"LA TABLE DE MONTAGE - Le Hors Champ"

Bonjour à tous et bienvenue à la table de montage. J'ai remarqué que ça faisait plusieurs mois que j'avais pas fait d'épisode. Du coup, au bout d'un moment, on se dit qu'il est grand temps de remettre le couvert. La fourchette à gauche et le couteau à droite. Aujourd'hui, on va parler du hors-champ. C'est quelque chose d'assez connu, mais ça va me permettre d'aborder un sujet plus large et qui me tient à cœur. Allez, générique ! Non, en fait, j'ai pas envie de générique, non. Bon, d'accord.
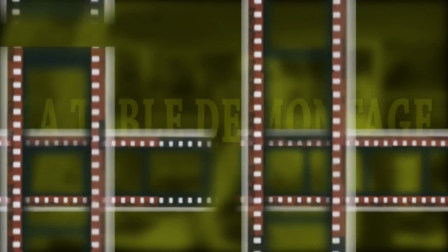Je suis un fifou. Alors le hors-champ, on va commencer par définir ce que c'est avant d'aller plus loin. Et pour ça, on va devoir reprendre les bases.
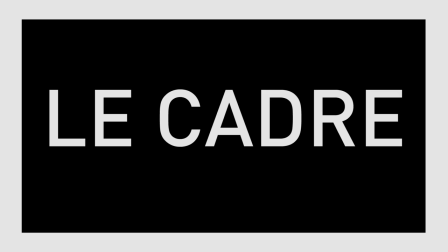Quand on filme, il y a ce qu'on appelle un cadre. Le cadre, c'est les contours, les limites de l'image filmée. Ici, par exemple, c'est le rectangle jaune que je dessine. Et tout ce qui est visible à l'intérieur de ce cadre, c'est ce qu'on appelle le champ. A partir de là, vous pouvez facilement deviner ce qu'est le hors-champ. C'est tout ce qu'on ne voit pas à l'image. Et là, il y a deux possibilités. Ce qu'il y a hors du cadre Par exemple dans Jurassic Park,
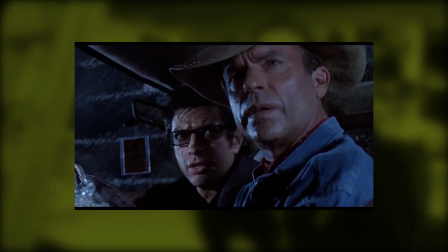le tyrannosaure est d'abord hors du cadre On ne le voit pas Mais on peut aussi avoir du hors-champ à l'intérieur du cadre Ici,
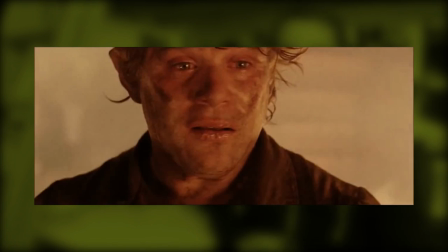Sam Gamgee est paniqué Puis de derrière lui,
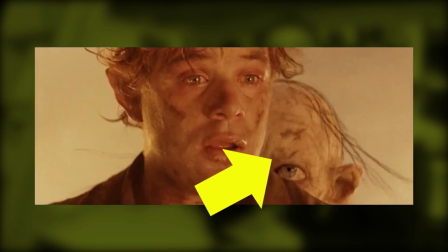on voit Gollum surgir et l'assommer Gollum était donc à l'intérieur du cadre Mais hors-champ car un élément du cadre le rendait invisible Tout ça c'est bien cool,
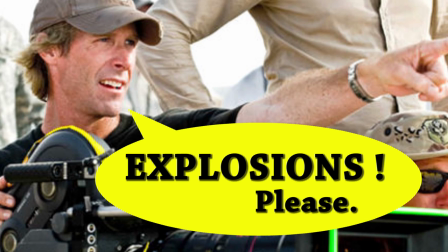mais vous vous demandez peut-être à quoi ça peut bien servir le hors-champ Et bien tout dépend de ce que le réalisateur veut en faire Mais le hors-champ a
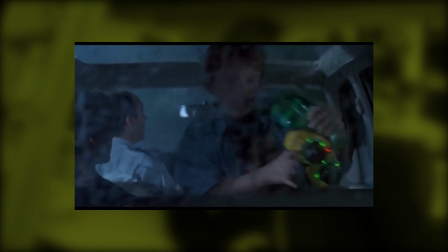surtout une utilisation Reprenons l'exemple de Jurassic Park C'est dans un but bien précis que notre dino préféré n'apparaît pas
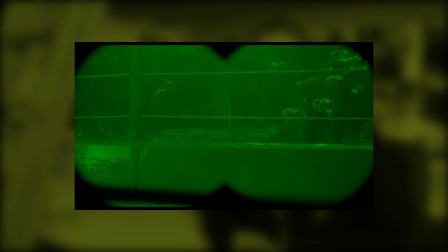à l'écran. Spielberg est bien connu comme un maître du suspense, et ne pas montrer la grosse bestiole contribue à générer du stress chez le spectateur.
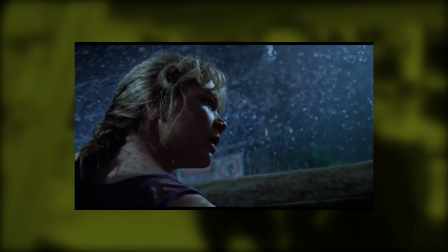Comme on ne sait pas où il est et à quoi il ressemble, notre imagination prend le pas, et forcément, on imagine le pire.
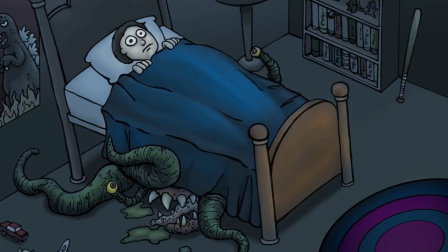Et ceci n'est pas propre au cinéma. C'est le même phénomène qui se passe chez l'enfant qui a peur de ce qu'il y a sous son lit. D'où l'idée que l'imagination surpasse tous les effets spéciaux. Des films comme Paranormal Activity tentent de jouer sur cette idée.
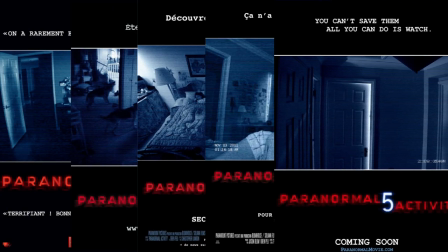Après, que le film réussisse ou pas son effet, c'est une autre question Surtout en ce qui concerne Paranormal Activity Ce qui m'intéresse avec le hors-champ est
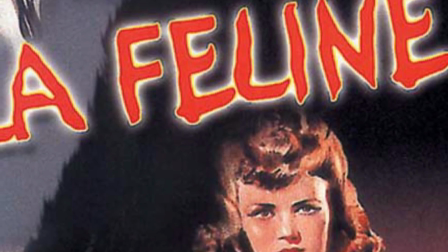ailleurs J'ai commencé à y réfléchir avec un exemple qu'on m'a montré en cours Il s'agit d'un film qui s'appelle La Féline de Jacques Tourneur Le scénario ne casse pas les briques,
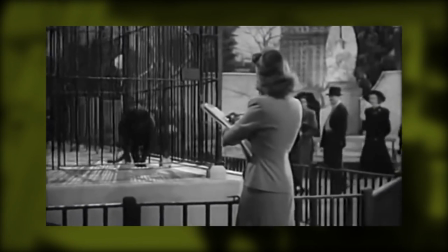c'est une femme qui a la possibilité de se transformer en panthère Ce film devait être à la base une grosse production Avec des effets spéciaux montrant la femme se transformant en bête Mais le studio RKO qui finançait le projet à
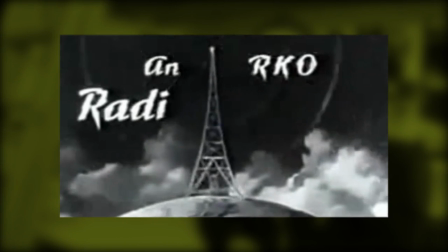l'époque était dans une mauvaise passe A cause d'un film qui avait fait un gros bide au box-office l'année précédente Citizen Kane.
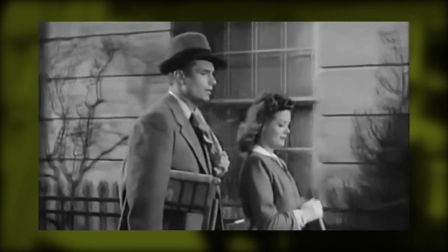Donc la féline a dû se contenter d'un tout petit budget, trop peu pour payer de gros effets spéciaux. Qu'à cela ne tienne !
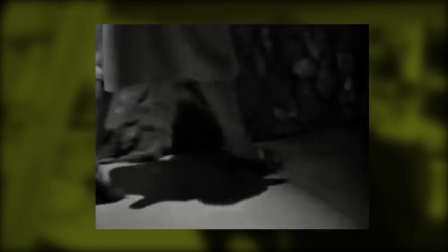Turner a fait son film en faisant en sorte de ne jamais montrer la transformation. Et ce choix a fait de ce film un très intéressant exemple de mise en scène par le hors-champ.
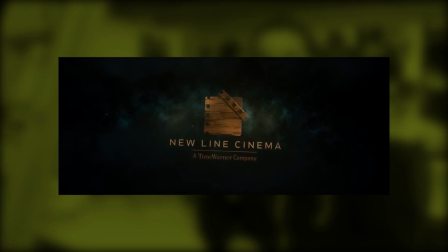J'aime beaucoup cet exemple parce que ça va à l'encontre de la façon dont on pense les films de nos jours. L'exemple qui me vient à l'esprit, c'est la récente trilogie du Hobbit, et particulièrement le dernier volet.
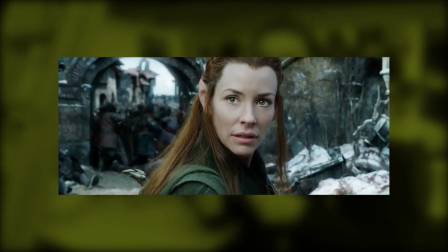On balance des effets spéciaux à tout bout de champ, à tel point que l'on ne croit plus du tout au film. C'est comme si cette valeur d'hors-champ était perdue. Peter Jackson a eu les moyens de montrer plein de choses, alors il les montre. Mais il oublie que ne pas montrer peut être tout aussi efficace que de montrer, voire même plus.
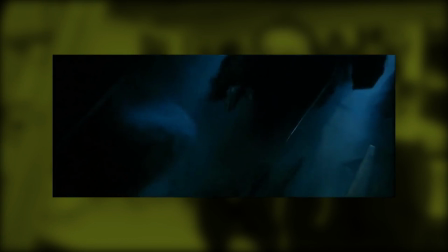Ce n'est pas vraiment du spoil, mais par exemple, dans Le Seigneur des Anneaux, les Nazgûl étaient des êtres encapuchonnés, des formes noires et mystérieuses qu'on ne discerne pas.
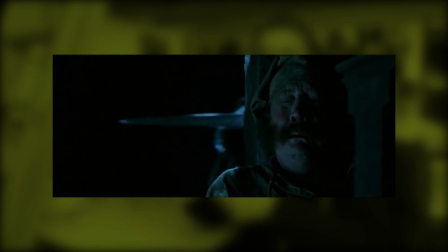C'est pour ça qu'ils sont effrayants.
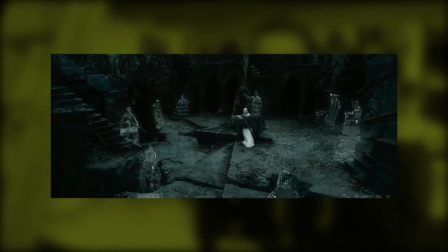Mais dans Le Hobbit, ils les montent comme des fantômes avec des effets spéciaux assez approximatifs et s'agachent toute leur aura mystique.
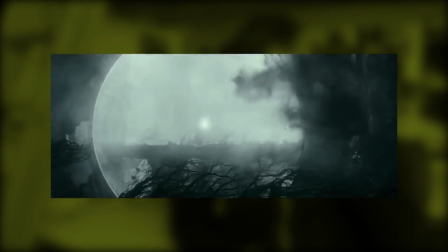De plus, en voulant trop montrer, Jackson dévoile les faiblesses de sa technologie. Les effets spéciaux sont loin d'être toujours beaux à voir. Mais bon, cette vidéo n'est pas censée être un réquisitoire contre le Hobbit, même si j'ai un certain nombre de choses à dire dessus. Mon idée ici était de montrer qu'il ne suffit pas d'avoir beaucoup d'argent pour faire un bon film. Bien sûr, ce n'est absolument pas une règle absolue.
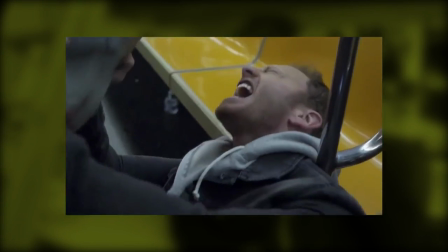La plupart des nanars sont des films fauchés, mais il suffit de regarder le film Thor, par exemple, pour voir que l'argent ne fait pas tout. Voilà, c'est la fin de cet épisode. Si ça vous intéresse, restez après le générique pour le fun fact du jour. Moi je vous dis à bientôt à la table de montage qui aura changé de décor la prochaine fois. Quel avance !
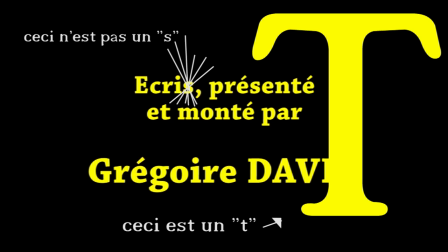Le fan-fax que je vais vous présenter aujourd'hui est assez connu mais il rentre très bien dans la thématique d'aujourd'hui.